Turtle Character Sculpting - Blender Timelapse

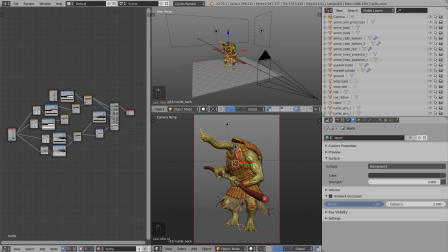24:45 If you want to learn how to create procedural shaders from scratch, take a look in my latest video training, Mastering Sculpting.
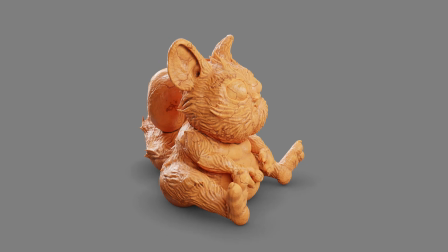24:51 There I have a full chapter about this topic. More infos about this product you find on my website.
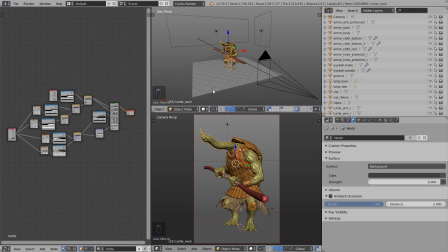24:59 The link is in the video description. So first of all, let's take a look at the scene setup. Down here, let's press Shift Z to render inside the viewport.
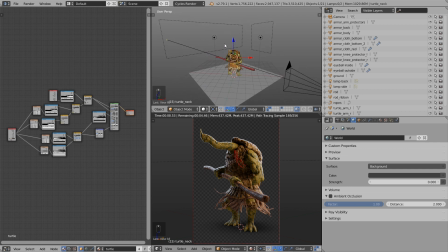25:07 And now let's take a look at the lighting setup. As you can see, I have two area lamps here, one from the back, which is the most important one, I think, because if I turn this off, you can see this nice rim light is gone.
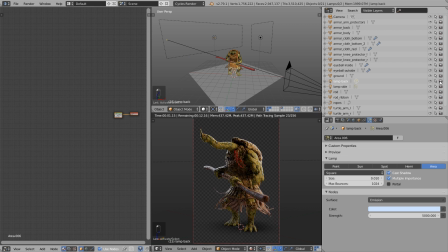25:22 And this rim light is, I think, one of the most important effects to make this look professional. And also take care that this lamp is bright enough so that we have this very nice sharp rim light.
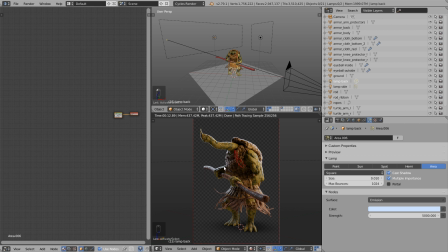25:34 Also, this rim light helps us to read the shape better. And also, if you have a background, this rim light separates the character from the background. And also, as you can see down here, I tinted this in blue a bit. Then the second lamp is tinted in yellow a bit and is shining from the side. And yeah, that's all.
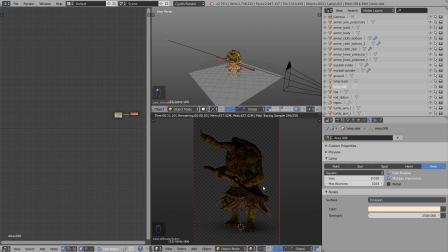25:54 If I turn this off, you can see everything is black except the ground is also lighting up our model a bit.
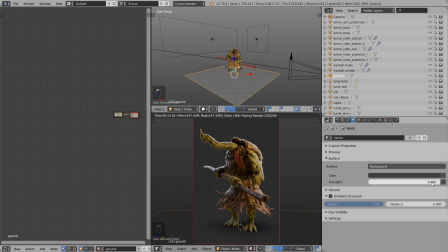26:01 And one important thing here, I also turned down the strength of the background to 0. So the background is just black and is not lighting up our scene here. Then you can see I have this checkerboard pattern in the background.
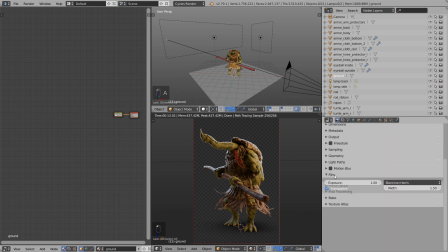26:12 That's because under the render settings, I enabled transparent under film. That means we can render this image with transparent background, so we can replace a background with any image we like. And what you also can see is that the floor is transparent. You can see I have this plane here, but we can only see the shadow.
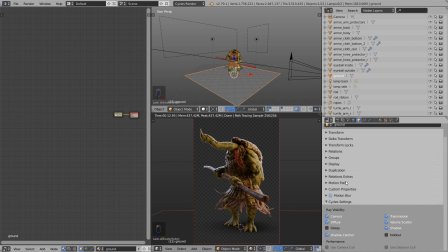26:31 And that's because under the object data cycle settings, I enabled shadow catcher. That means we can only see the shadow which this plane is receiving. And also I have a very special shadow here because it's not the shadow from the lamps, it's an ambient occlusion shadow.
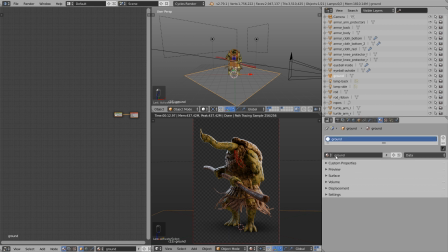26:48 So for the material of the ground, I set the shader to be ambient occlusion. If I use, for example, this simple diffuse shader, you can see I have all the shadows from the lamps. But in some cases, I don't like this, especially if I want to present this model in a nice way.
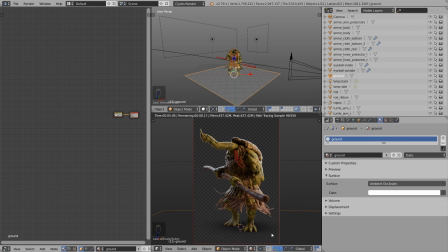27:04 So I use this ambient occlusion shader. Then I have this more like a roundish shadow underneath the creature here. To control how large the ambient occlusion should be, you can go to the world settings, ambient occlusion, and here with the distance value, you can control how big this should be.
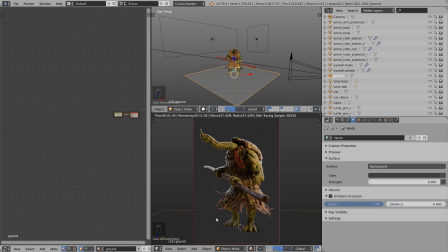27:20 The smaller the value, you can see, the smaller the shadow.
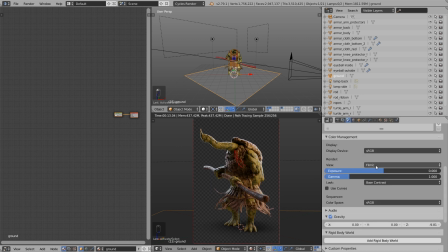27:24 Then under scene color management, I enabled Filmic Blender and use the base contrast here. If you want to learn more about Filmic Blender, just Google Filmic Blender. It's pretty awesome to get more realistic results, but I don't want to cover this in this video here.
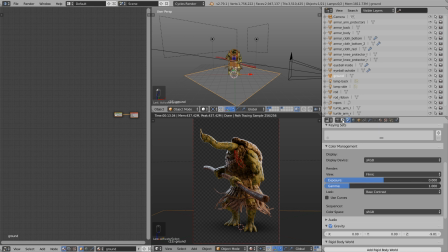27:40 And to get a noise-free result after rendering, you can go to the render layers and enable denoising.
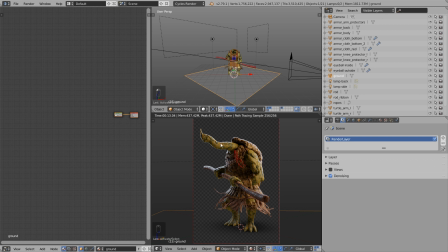27:47 Okay, that's all for my scene setup. Now let's take a look at the procedural shaders here.
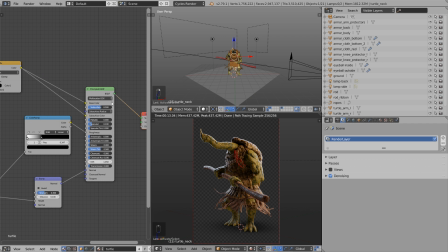27:52 So I used the principal shader to get this PBR shader as foundation.
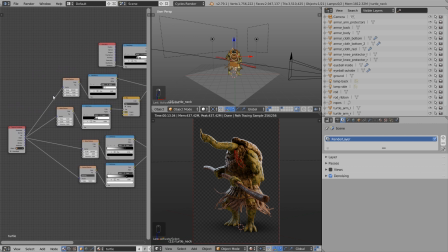27:57 And then I just used a few procedural shaders here to get the color right.
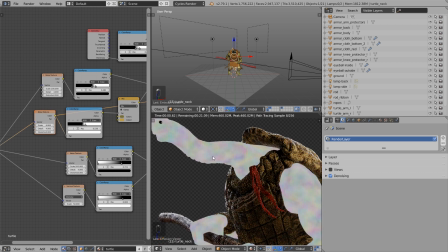28:02 So what I did here is to use noise textures, this colorful noise textures in different sizes.
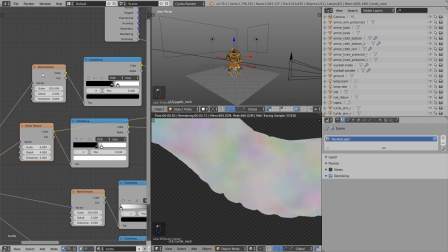28:10 As you can see, I changed the scale value. Then I plugged them into a color ramp.
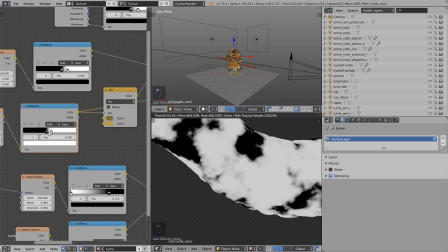28:16 Then it will be converted into black and white, and then with these two handles I can control the contrast basically.
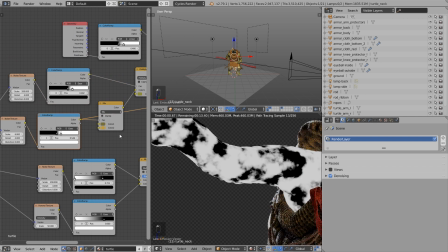28:23 And then I use this black and white mask as a mixing factor for a mix RGB node.
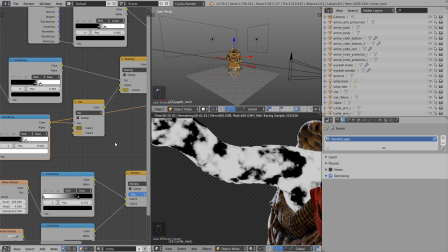28:29 That means the one color is shown on the black parts and the other color is shown on the white parts, as you can see.
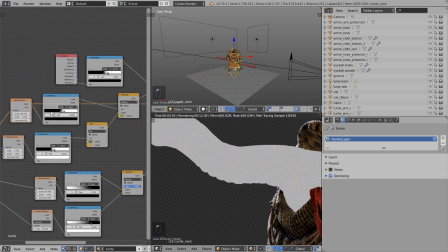28:35 Then I have this color here, and with the second noise texture, as you can see, we have much finer noise here, a bigger scale value.
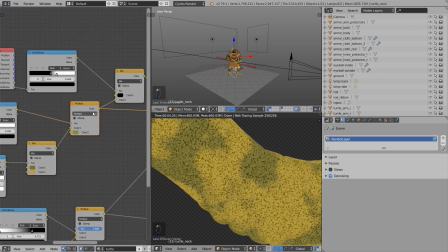28:44 Here I also use the color ramp, plugged it in here with another color. In this case, I used the multiply blend method to get darker spots here.